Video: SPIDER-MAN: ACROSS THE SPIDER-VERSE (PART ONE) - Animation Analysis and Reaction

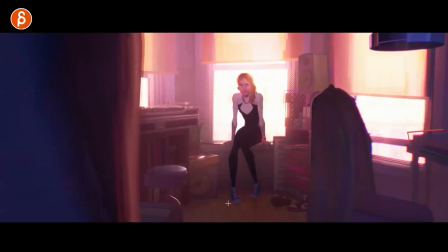You're starting out. You have so much to learn. This is normal not to put that in there. But I think it's cool to just pay attention to it.
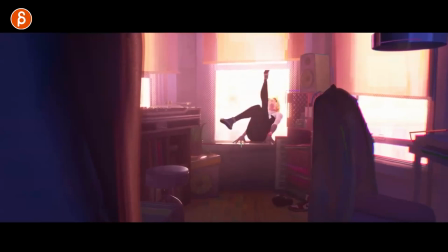That's what I was looking at before. Three legs right there. I love how each frame is just different. It's still super clean. But I love how slowly she goes back. So great. And that little, look at the hand, And that goes up into a nice, just for a moment, silhouette with the light.
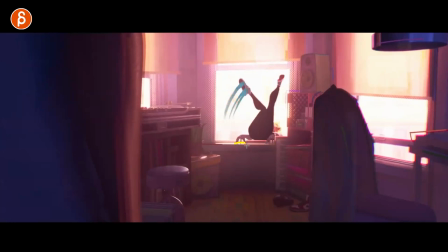Now those fingers, look at that. That's a nice pose. She's resting like spider. Spider hand finger pose until the very end.
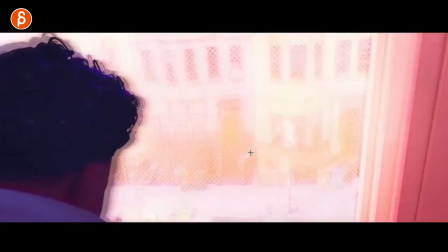So great. Love this. How it's overexposed with the light into this.
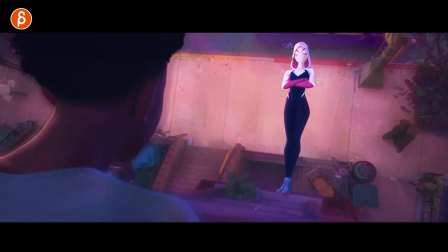Even in here, this is why I'm doing it. Watch your head. She goes, is Spider-Man grounded? Spider-Man?
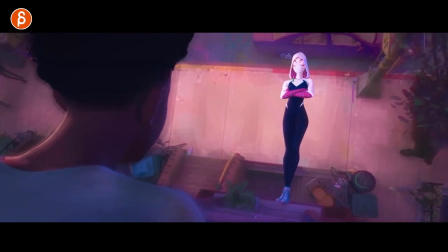Just a little, little round turn. I love this.
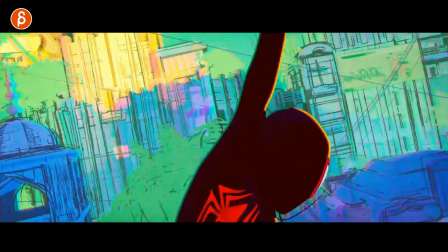I know it's super weird. There's so much awesome stuff through there. Where am I? I'm scrubbing through like awesome stuff in terms of action, but I am nerding out.
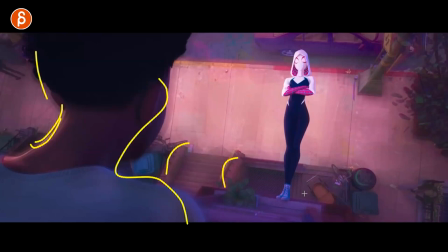And of course, just the visuals of this. So good. Love that shot.
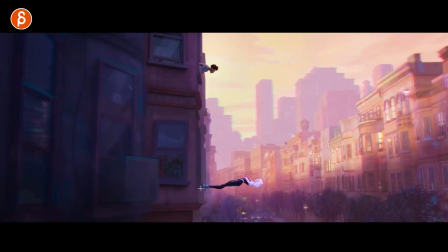Come on. Great silhouette.
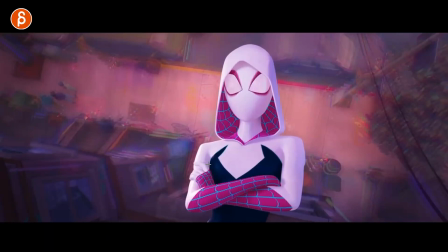This too. really come on oh it's so good goes down with a little bit of an up at the end and this to me is just as important to be able to nail something like this and okay like what comes first right the widening of huh
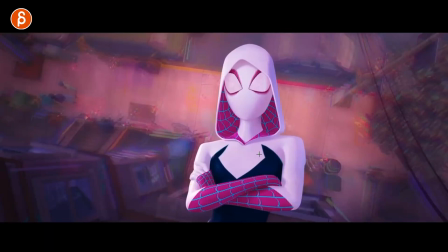raising of eyebrows this is like quintessential pantomime right you have nothing in the face besides eyes
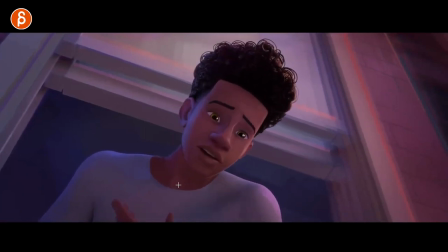and i love this here just a little the little looks wait i i guess oh Oh, so good,
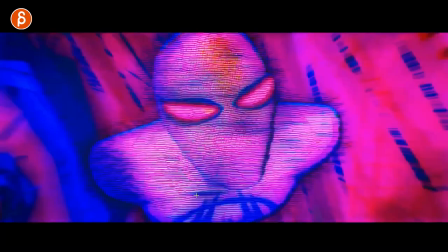so good. And then, then we're getting into crazy town.
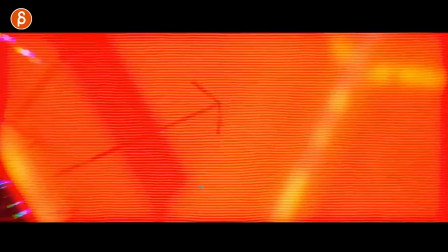Every frame crazy town.
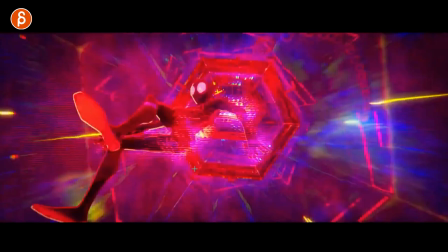It's great, sometimes hard to see though, look at that. Always super clean poses.
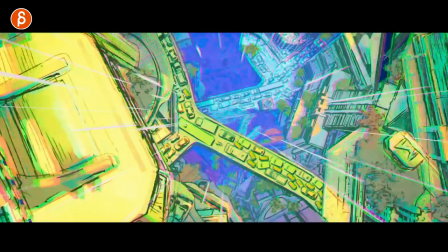Great design, let's go forward a little bit here. Look at that.
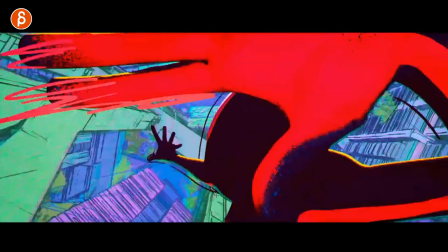Something I read just yesterday apparently, so each universe can have its own different style. Look at this, what?
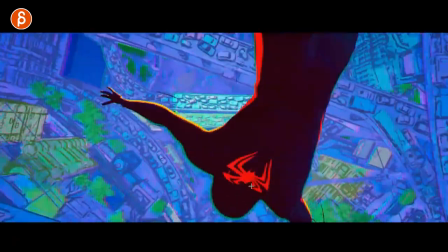But yeah, it's crazy town. But really nice flow in terms of action. Just that.
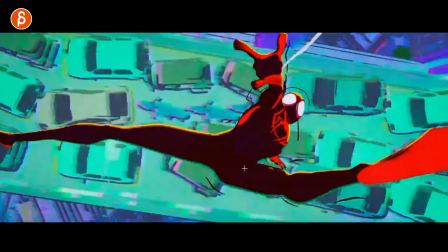Just holding it a little bit, quiet, and then into clean, clean pose for this.
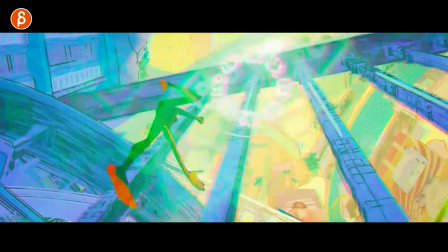And then you got your camera on ones, but your action on twos with a... What is this?
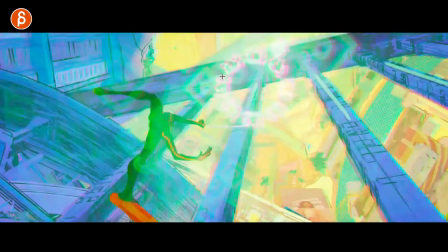That's my dog coming in. Even he's excited to see this. A stylized lens flare.
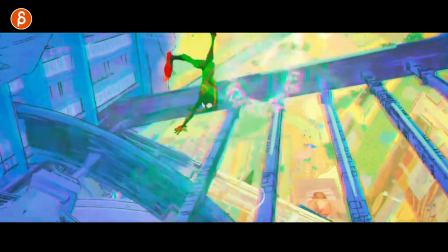Only macro. Just so cool. Oh, look at this.
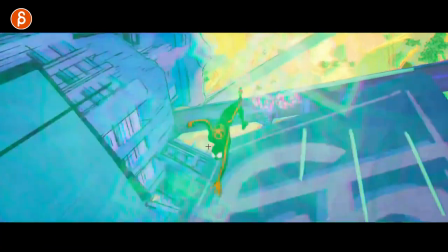that's something i need to go through again i'm just already what is this like almost half an hour already i'm just looking at like what is scrambling what
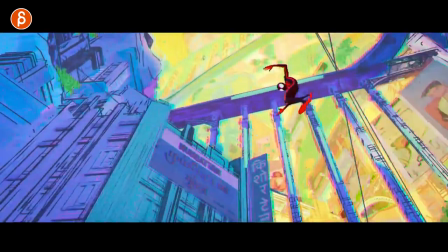is kind of holding so you don't want just moving stuff all the time that's great too you can see that slight hold in this pose
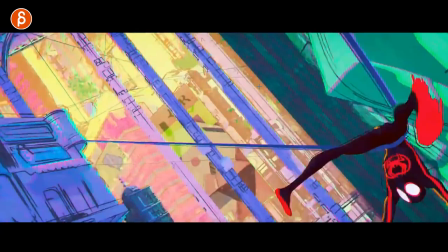while the arms are doing their thing beautiful
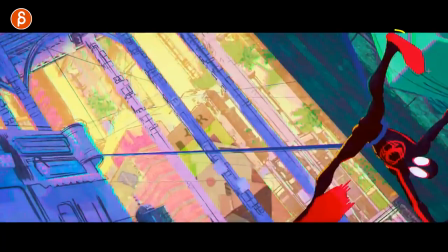beautiful poses oh i love this twirl around that actually with the foot waves that
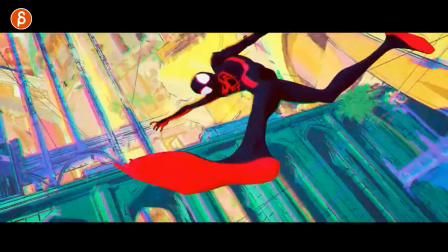oh so great all of this all of these poses come on
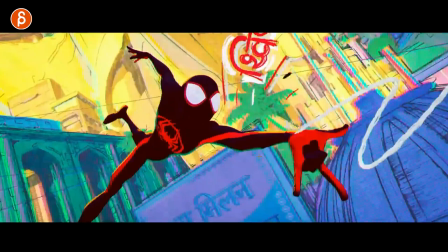beautiful i love it i mean this is really as i was watching this frame by frame before starting the recording like okay well this is basically that whole ending
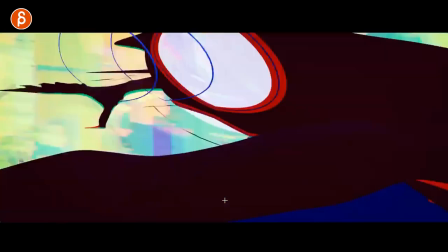here it's just frame by frame awesomeness then this guy too the rhythm of this of how he grabs him to play this here
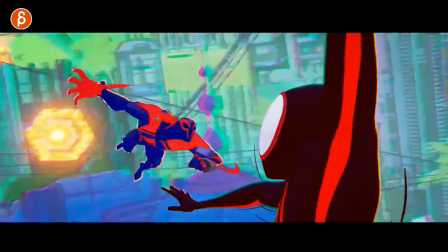all of this right you got the quick moment of whoa boom again fast
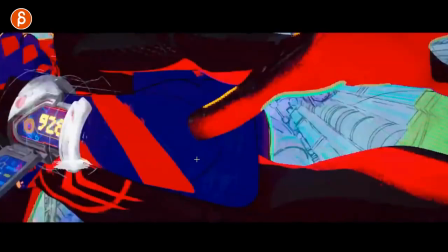hold fast down in all of this just reading just enough to see this here
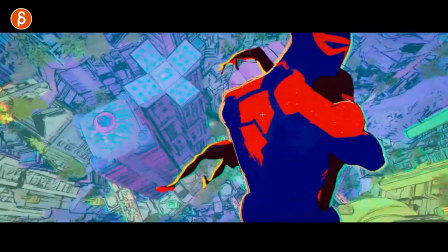it's great you still it's it's complicated it's actiony but you do feel that hold